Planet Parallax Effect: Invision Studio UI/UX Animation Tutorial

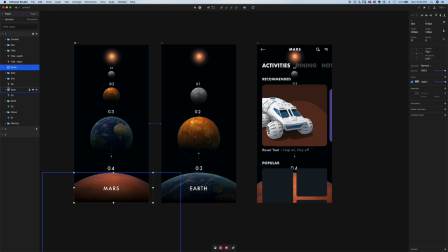8:24 Whoops, wrong transition. Let's select the Mars interaction, go to the edit timeline.
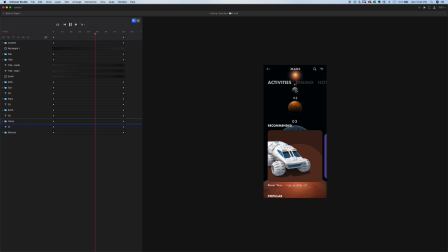8:31 Cool, so right off the bat, before we even mess with the planets, we have this
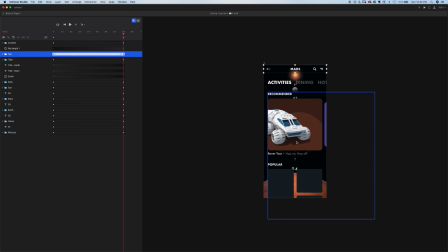8:37 nav fading in, we have the tabs fading in, and this sliding in from the bottom. Cool. But now we can get really crazy.
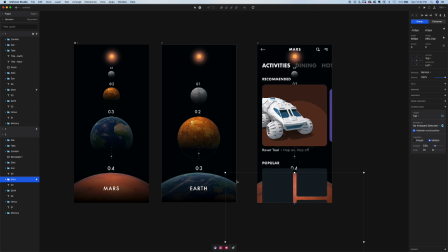8:45 So when we make the selection, I want this Mars planet to slide up a bit to around, maybe around here. I'm just gonna take its opacity down very slightly, so it's not as jarring to the user, but we still get a sense that we're part of this Mars planet.
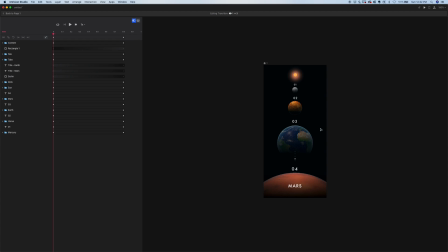9:07 Very cool, so that's the first step. So let's go back to the edit timeline, preview that. Cool. And we're gonna mess with the timing a bit just to create a little more separation and a little more depth between these elements. So now to create this parallax effect, basically for those of you who don't know what the parallax effect,
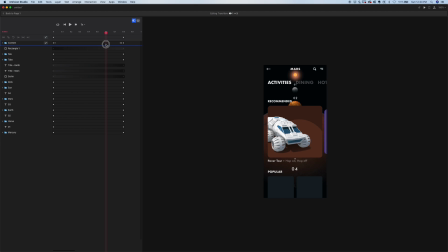I don't know if you guys can hear this, but I just triggered my Alexa in the room. I don't know if I said Alexa, but that's so funny. Let me turn you off. Shut up, Alexa.
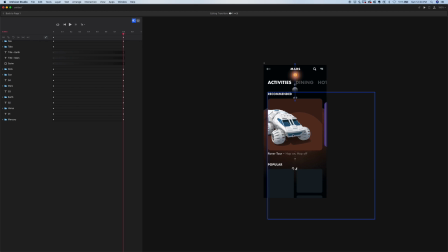9:46 Basically how this parallax effect works is that objects that are closer to the user will appear to move faster.
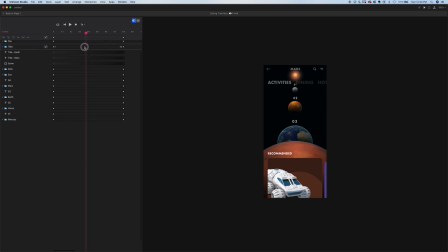9:54 So there's a few things we can do to help create this effect a bit. So basically I want this Mars planet to appear that it's moving the fastest relative to the other planets. So to create that, I'm just going to make sure that the Mars planet moves a greater distance in the same amount of time relative to the other planets.
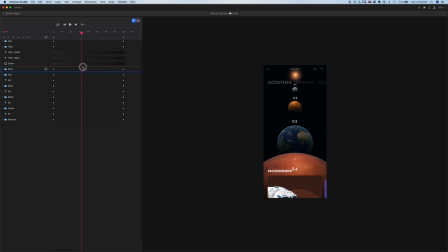10:12 So the second fastest moving planet is going to be Earth, right?
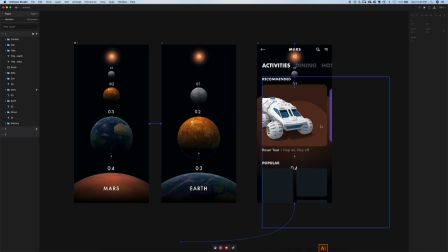10:18 So what I'm going to do is go back to that screen, find the Earth planet, and I'm going to move it up a little bit, but I'm not going to move it up as much as I move the Mars planet, just so it doesn't appear to move as fast as the Mars planet. And then we're going to do the same thing
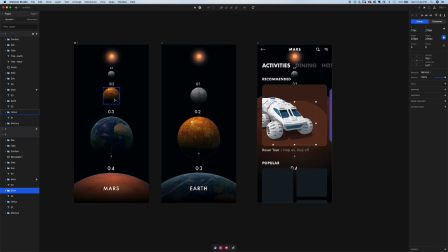10:40 with Venus, although I'm actually going to move Venus downwards a bit to create this effect. So let's find Venus, and we'll just move it downwards, maybe like 30 pixels.
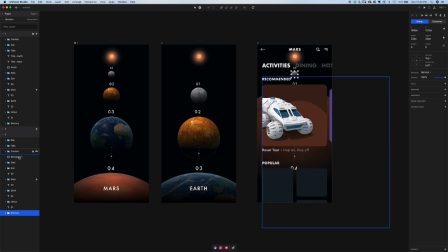10:57 And then we'll take Mercury and do the same thing, move it down maybe like 20 pixels. So let's just see what we have so far. We can always adjust this in a second.
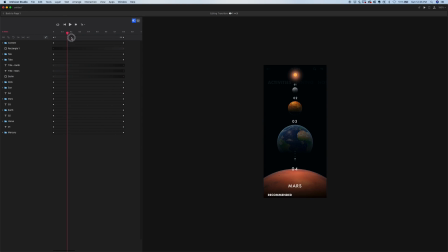11:13 So you see sort of what's happening, right? As I scrub, we have Mars moving the fastest because it's covering a greater distance, followed by Earth, followed by, what is that? Venus.
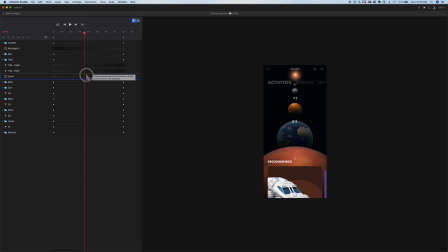11:31 But the Mercury one needs to move a bit more just to be a little more visually consistent with the rest of this animation. So let's go back to that end screen and we'll take Venus.
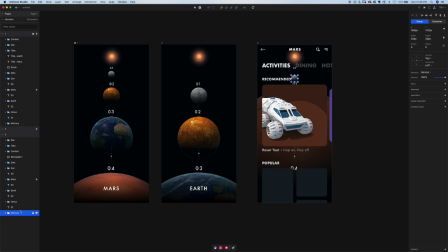11:44 Or sorry, we'll take Mercury and just move it down a little more.
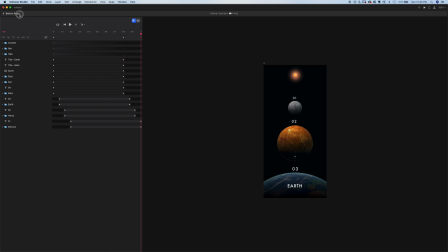11:52 Let's see what's happening. Whoops, wrong transition. It's fine. Mars, edit timeline. So that's looking a lot better. See how the planet's sort of like, we're getting this like change of perspective because it's almost like flattening out. This carousel's sort of flattening out visually.
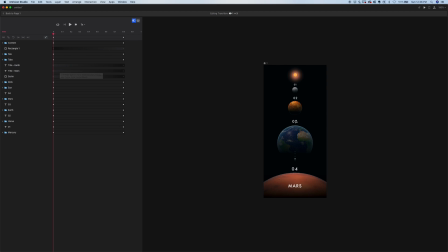12:14 Very sweet. And now these numbers here, I just want to fade them out like right away almost. I think it's going to look a little cleaner if I do that. So
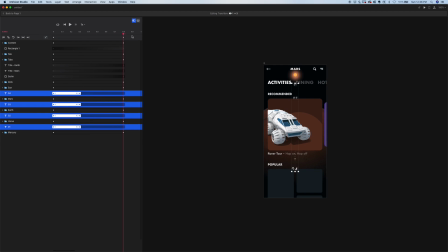oh, I'm stupid.